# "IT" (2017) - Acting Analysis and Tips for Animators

this is a long sequence for just one little thing that I wanted to point out I mean,
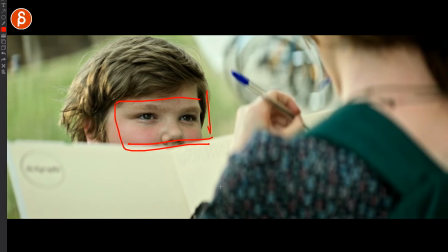242s
there's the rest that's really cute as well What's cute to me first of all is how this character everything's cut off so you can just focus on his eyes He's completely mesmerized by her. It's a cute little exchange kind of reveals. She's also cute Open mouth
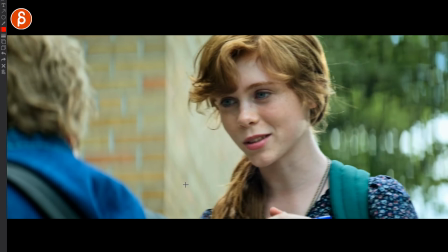258s
he's completely transfixed magical creature in front of him
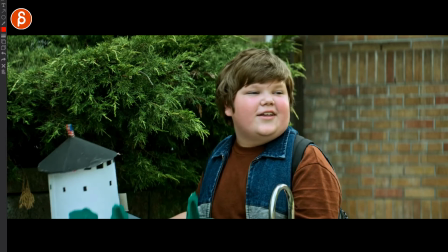262s
it's a cute exchange so as we skip to this here what i like about this is that
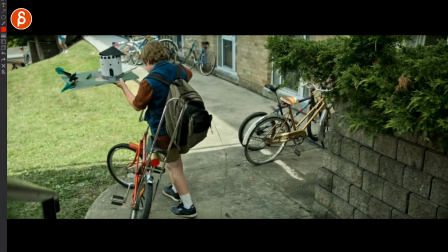268s
as he continues with his self-analysis you have
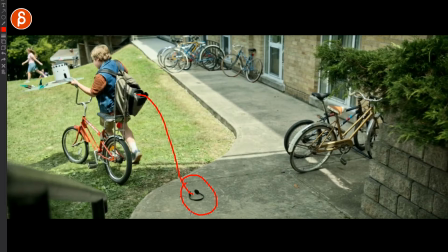272s
this here this last shot what i like is this you got the headphones
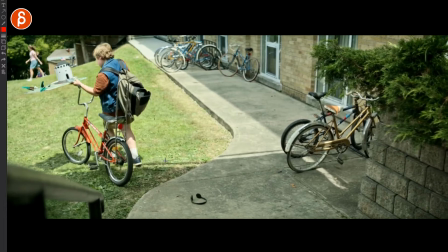277s
hanging and dragging which is almost kind of i wouldn't say symbolizing his defeat but it's kind of
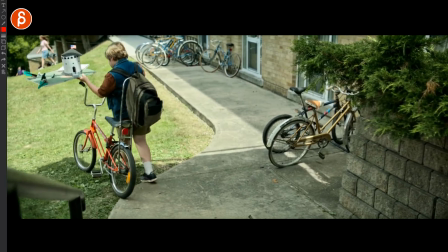283s
like dragging behind him it's like It's almost a bit of an accent to his situation where like,
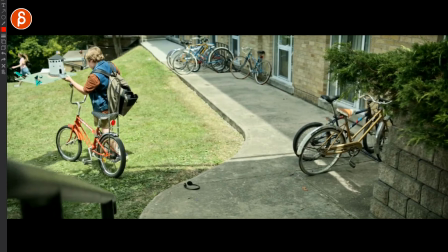288s
ah, once again, I made a fool out of myself. And you got this little sad headphone thing trailing.
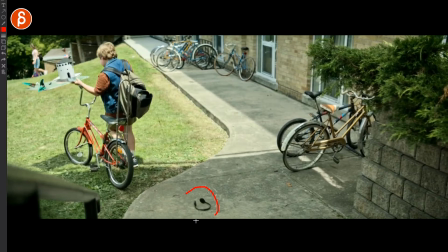294s
But as a whole, I thought it was an interesting visual. It could be interesting to animate as well if you had this little prop dragging. So it's a simple thing. Again, it's nothing huge in the sequence. But it kind of stood out to me as a cute little extra moment and a cool visual of him holding this and trying to push the bike. And just having the little sad little headphones dragged behind him. And this last sequence I want to talk about, this is more about contrast. I'm always hugely in favor of contrast in your shots, be it a big performance going into something small or a small performance into something big or contrasty characters scale-wise, one big, one small or old and young, which is more interesting when there's more contrast in a shot. And this to me in terms of the setup is how the characters react to something and then one by one they do a certain action and one character does something different at the end, which again it just emphasizes that the difference in the character and it's the contrast in the scene so let's take a look at it first
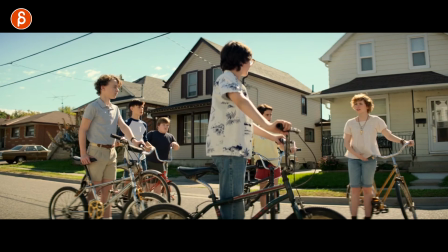347s
we have to help him should yes so
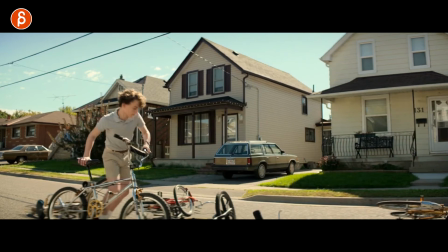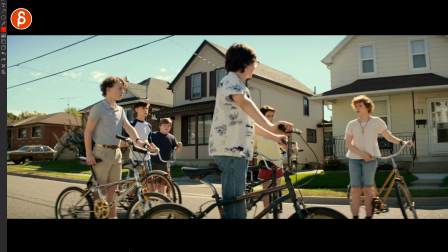360s
what i like about this as you can see they all realize that their friends or their friend that someone is in danger they're not their friend just yet but she decides all right let's go we have to go right now they all agree let's do this and she drops the bike he drops
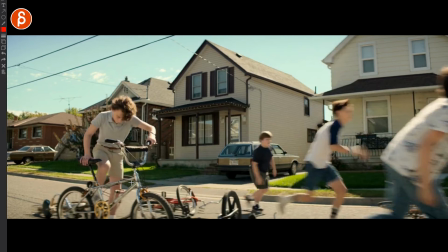374s
the bike see that they all drop their stuff and they immediately go whereas he stays put he goes wait wait it's a new bike
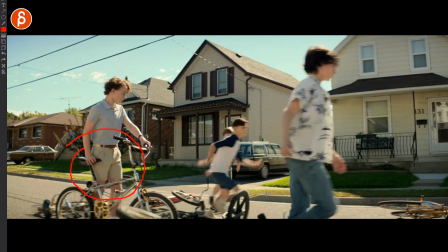381s
i don't want to put this here and then i'm leaving and it's also in his movement where they all just kind of run you can see he just booking
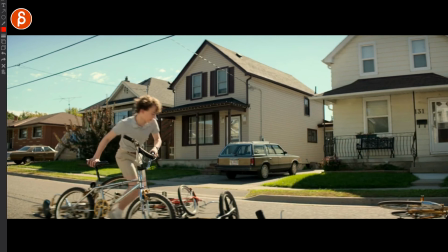388s
it they're all they're all running and going let's go let's go and he has this thing of okay let me first take care of this bike and you have those small little steps
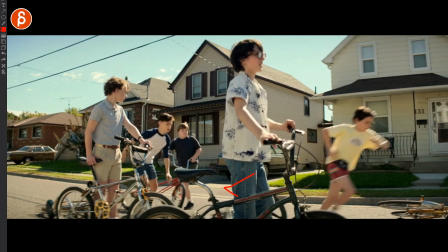398s
He's not full-on running and only towards the end he gets going, but it's a cool little moment how he puts that bike down and starts running. Little steps there and... And then he goes. So all in all, interesting little bits. Again, I'm hugely in favor of contrast, but there's some good stuff with a small kid and the bigger mother where you have small movements, big movements, handling of props, the timing of it. Everybody lets them, lets the bikes go and runs. One person stays behind is a bit more careful. There's interesting little moments throughout the movie that I liked and then I want to take out and maybe use in a shot that I'm doing at home or something maybe at work. But if you can, try to pay attention to those little moments in a movie. And it's kind of potentially annoying to watch that with someone where you constantly go, stop it, I got to pause it, take some notes and analyze this. But to me, that's the fun of it. And it's interesting homework per se. And I hope that that was helpful to you. If you have any other scenes in the movie that you thought that was really cool mention
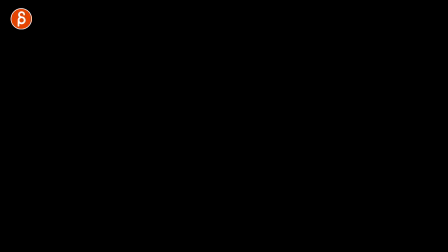457s
that in the comments i want to see what other people think and if you watch until the very end thank you very much